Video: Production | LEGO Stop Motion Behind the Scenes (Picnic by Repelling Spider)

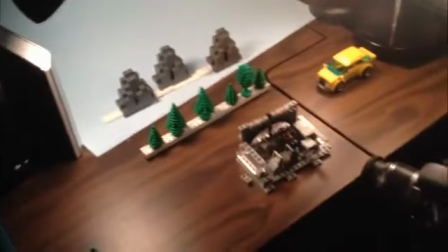Alright, here I am about to start
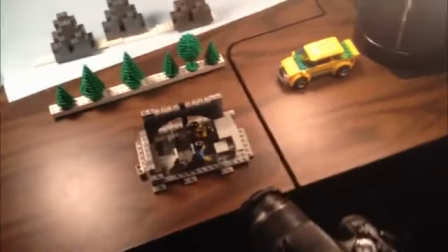the car ride interior shots and have it all set up.
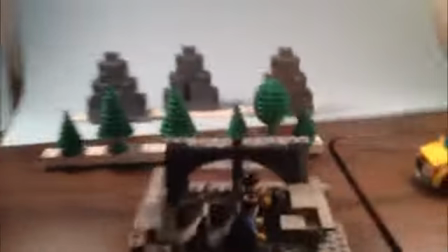I have my blue sky in the background. I have my line of mountains or hills or whatever.
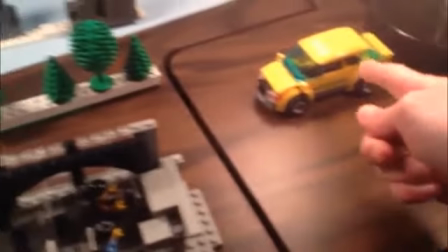I have my line of trees. I even got a car. I'm gonna drive past their car,
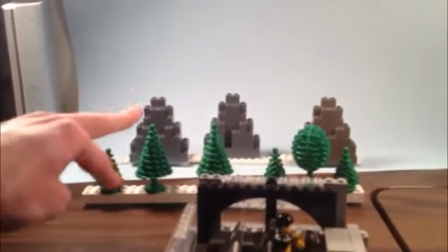and all of this is going to be moving,
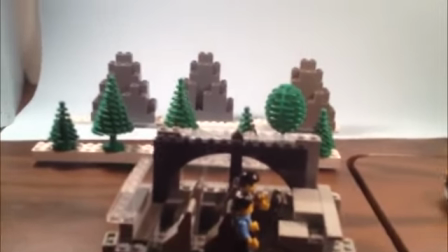whereas the car is going to be staying still. So it's just going to give the illusion like the car is moving.
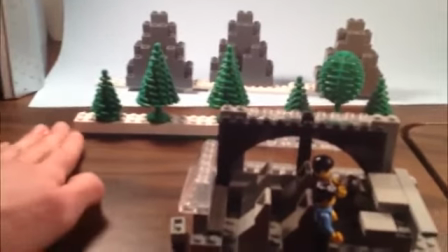But to create the parallax scrolling effect that you're going to see in the video,
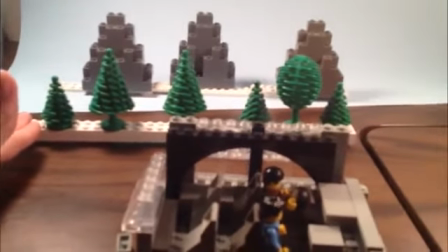the trees are going to be moving by faster than the mountains are.
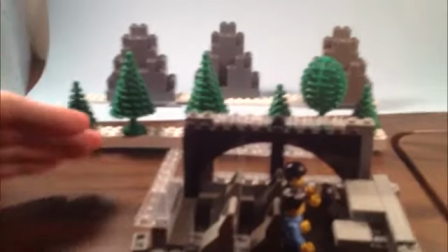And what this does is it creates the effect that the trees are closer to the car and the mountains are further away.
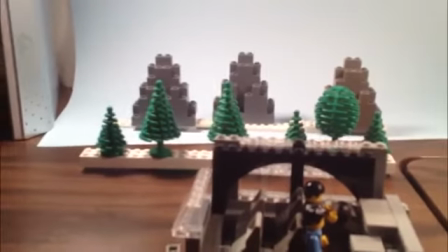And this is simply because things that are further away appear to be moving slower past the vehicle than stuff that's closer.
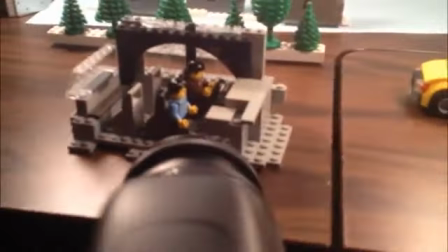And if you notice, when you're actually driving in real life, this is the case, and it just makes the animation look a lot more realistic.
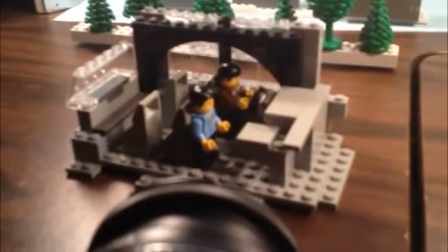So here's the car. They're all set up and ready to go,
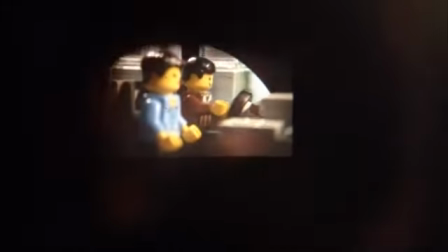and here's what it's going to look like with the setup, a laptop,
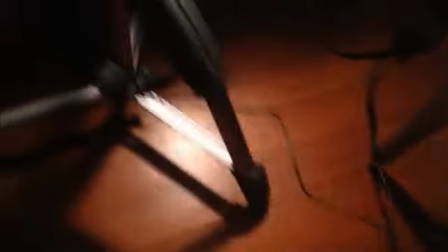the cord running from there all the way to the camera, and then the camera set up,
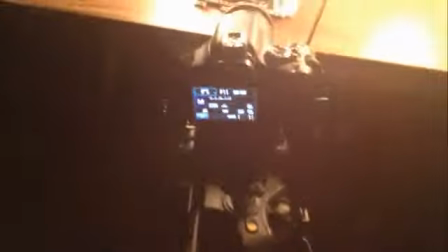turned on, manual mode, everything's on manual.
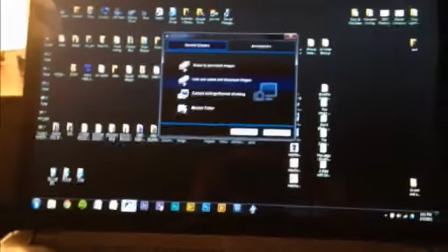Some of you may think that I use animation software, but I actually do not use any animation software whatsoever.
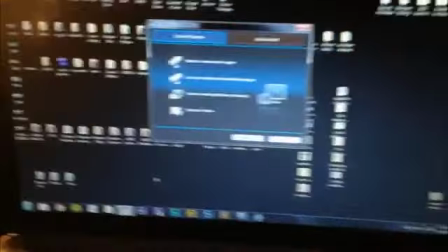All I use is the software that comes with a
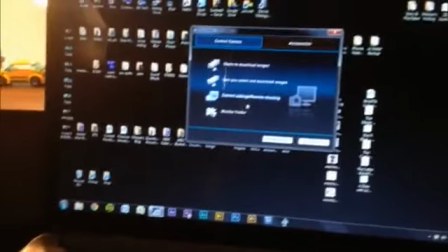lot of Canon Rebels. It's called EOS Utility, and when you have your camera hooked up like this,
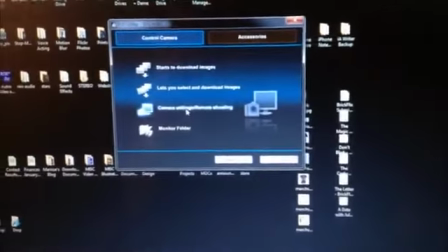you can bring it up here and hit camera settings / remote shooting,
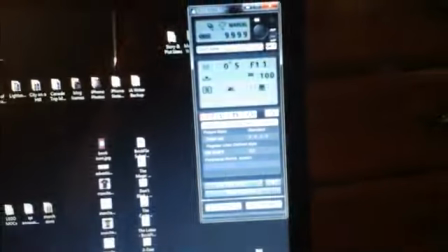and it brings up this dialog box that allows me to control everything about the camera,
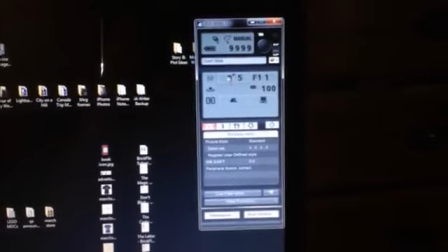aperture, shutter speed, ISO,
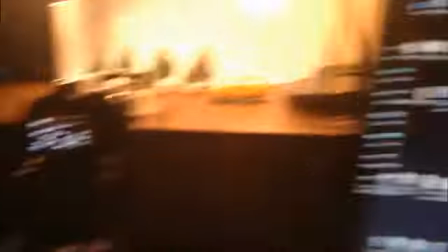white balance, all that stuff right from here, so I never have to touch the camera, except for if I'm doing focus.
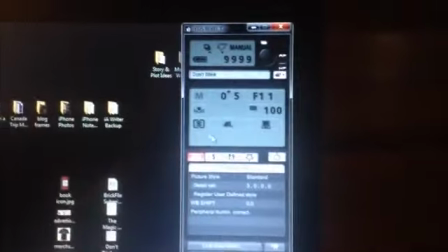Unfortunately, you can't control focus with this. Okay, so the next step is I'm going to create a project folder to save all of the frames to.
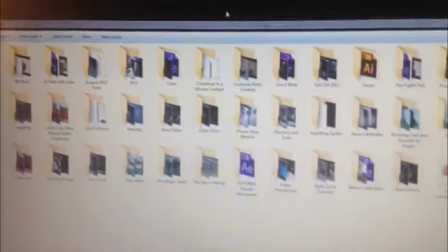Okay, so here I am in my folder system, and I'm under a folder that I created called Stop Motion, which is where all my brick films are housed.
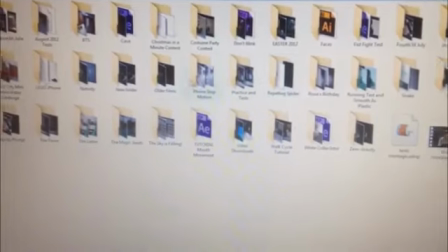You can see project folders for Don't Blink, Easter, older videos, the Magic Seeds, all of that stuff right here.
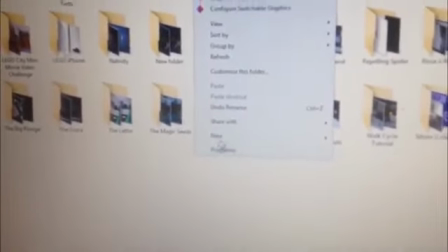So we're going to go over here and create a new folder for this new project.
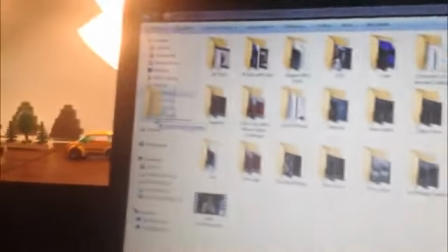I'm going to drag it and save it onto my favorite section so I can easily access it.
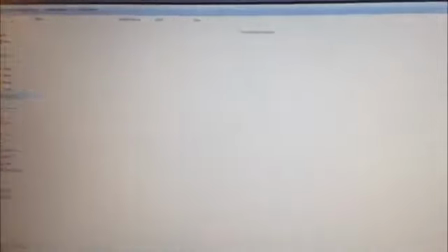So here's Picnic. It's totally empty, but now we're going to have all of our frames
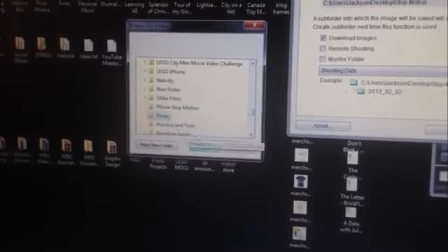saved to the new Picnic folder. There it is. Alright, so now all of our frames are going to be saved into Picnic.
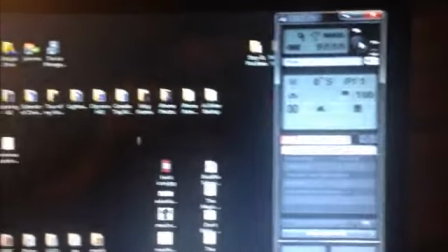So let's take a frame. Alright, there's the frame take, and there it is.
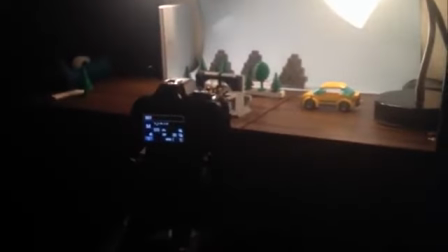Okay, so this is what I'm going to be doing. I'm going to be moving this stuff and animating it and sending it to the computer.
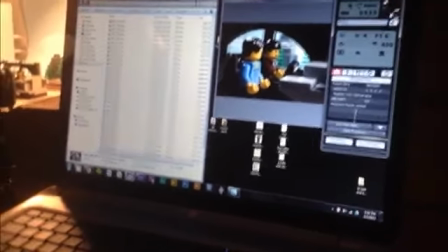So let's do it. Okay, so I've been animating this car shot for probably about half an hour, 45 minutes so far,
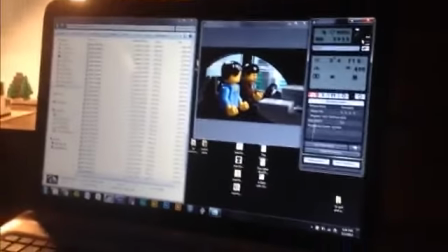and I figured I would actually give you guys a hands-on look at how I go about doing this shot.
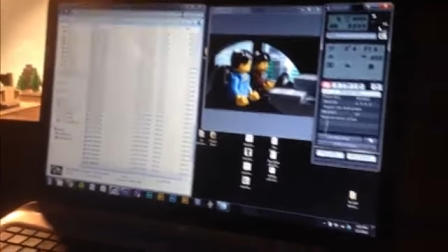So let's take the next frame here.
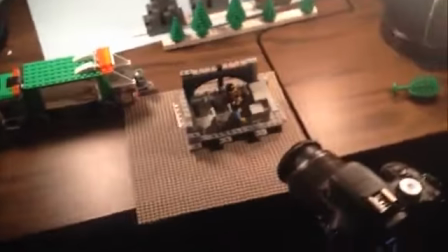So I'm going to get up, I go over to the set, and during this particular shot all I've got to do is move the trees
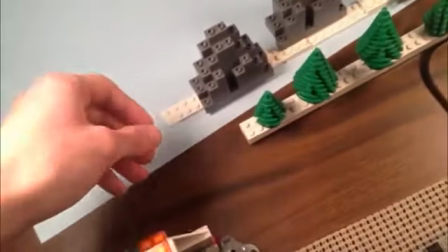and the mountains. So I'm going to come here and inch these forward just a
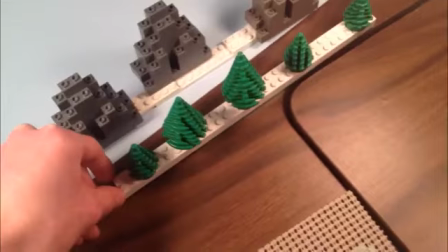teeny little bit, and these are going to go forward quite a bit because they're the thing that's moving fast.